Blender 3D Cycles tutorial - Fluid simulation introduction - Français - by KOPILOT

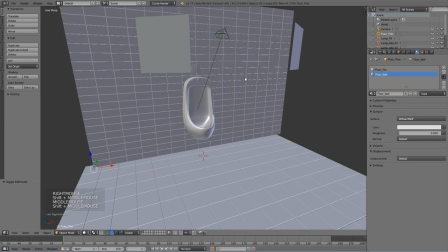(4:06)
Le plancher composé de la même façon, on a aussi une caméra,
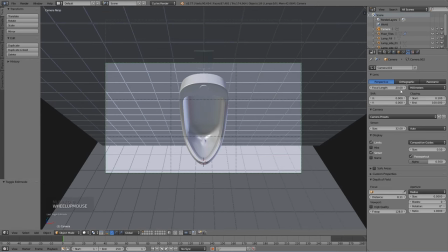(4:11)
si on se met dans la vue caméra on peut noter que celle-ci a un angle
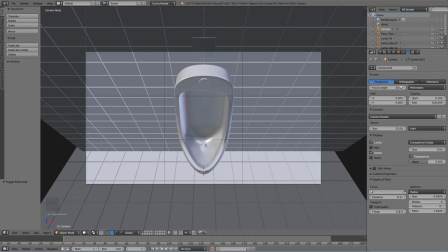(4:19)
un objectif une distance focale de 20 mm qui est un grand angle qui nous permet d'avoir cette vue plongeante sur le riz noir je pense que c'est l'option approprié pour ce type
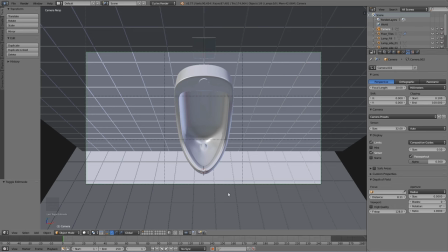(4:33)
de scène puisqu'on veut quelque chose de très rapproché sur l'urinoir avec le fluide de notre simulation qui va ici plonger dans l'urinoir. Donc, évidemment, à titre de comparaison avec un 36 mm,
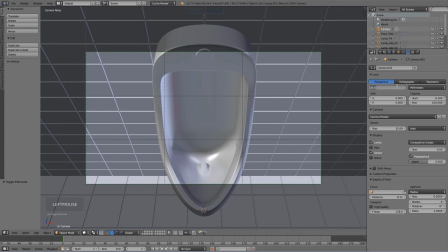(4:46)
ça aurait été difficile même en essayant de positionner la caméra, donc c'est vrai que ce n'est pas souvent dans les tutoriels que je viens toucher ici cette option,
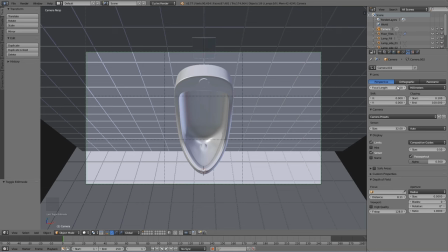(4:54)
mais vous voyez qu'avec le 20 mm, on a quelque chose de très propre qui nous permet de voir l'ensemble des éléments dans la scène et surtout de ne pas manquer l'élément principal de la composition qui sera évidemment le jet de fluide.
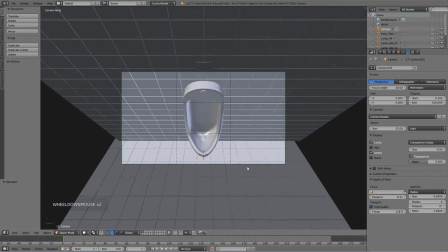(5:09)
On va plonger dans le vif du sujet en s'intéressant à la simulation de fluide.
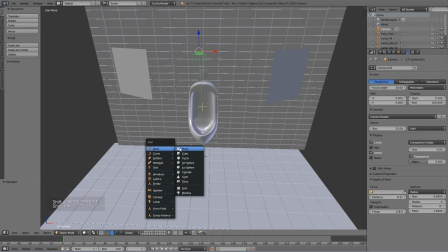(5:15)
Pour ceci, nous aurons besoin de créer un domaine à partir d'un cube.
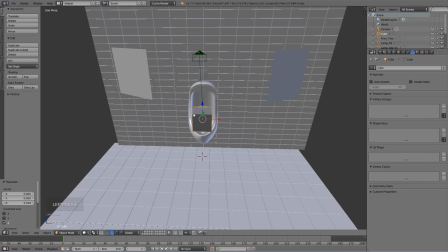(5:20)
Le domaine, c'est la zone et le volume dans lequel va se dérouler la simulation. C'est pour Blender ainsi que ça se passe pour les fluides et les simulations de fumée.
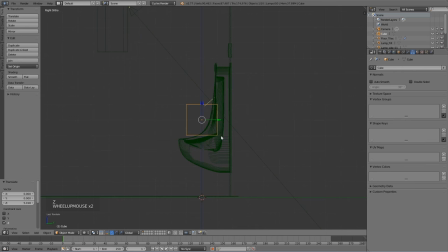(5:31)
On se met en vue de côté orthographique, on passe en mode wireframe, on rentre dans le mode édition avec un SZ, un S contraint sur l'axe Y, en vue de face SX, je viens
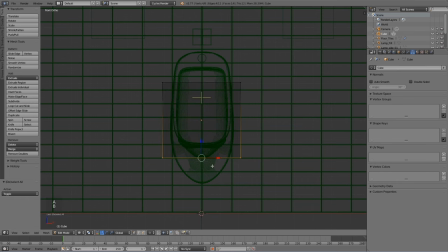(5:46)
dessiner les contours de la simulation puisque celle-ci va se dérouler uniquement dans cette zone. On imagine évidemment assez bien vu le résultat qu'on veut obtenir que notre fluide va être projeté de la gauche vers la droite directement dans l'urinoir qui nous servira d'obstacle.
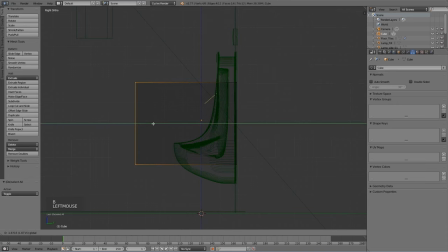(6:05)
J'en profite pour agrandir un petit peu la zone de ce côté-là. Pour émettre notre fluide, nous allons utiliser une sphère. On va donc ajouter une UV-sphère. L'ensemble sera projeté depuis le volume.
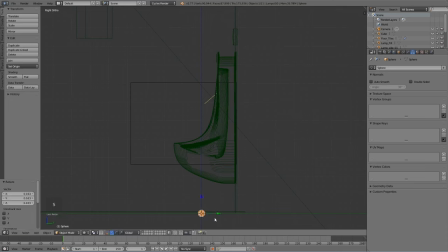(6:20)
On pourra utiliser une autre primitive, mais la sphère en général fonctionne bien. On va réduire un petit peu sa taille et venir la placer de manière un peu réaliste en imaginant le jet de fluide qui est projeté vers la droite.
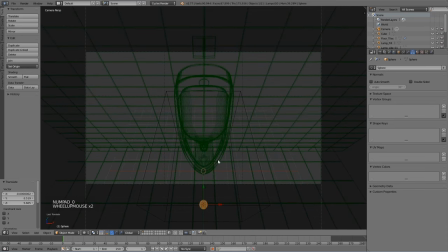(6:34)
On va passer juste en mode caméra et dire bon, notre fluide il faudra qu'il soit émis en tout cas à partir du bord ici et que l'émetteur soit évidemment pas visible dans le champ.
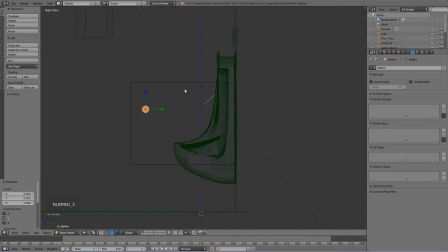(6:48)
Et puis on peut toujours contrôler que l'ensemble rentre bien de notre domaine. Pour paramétrer notre simulation de fluide, on va utiliser le panneau PHYSX ici,
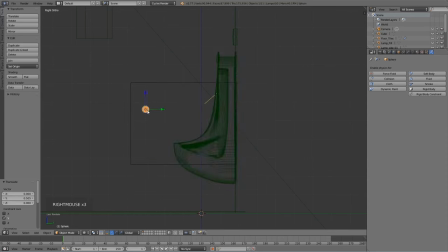(7:03)
en allant définir maintenant l'ensemble de ces trois objets qui seront un inflow, le domaine et un obstacle. Notre urinoir sera considéré comme un fluide, en tout cas faisant partie d'une simulation de fluide et comme étant un type obstacle.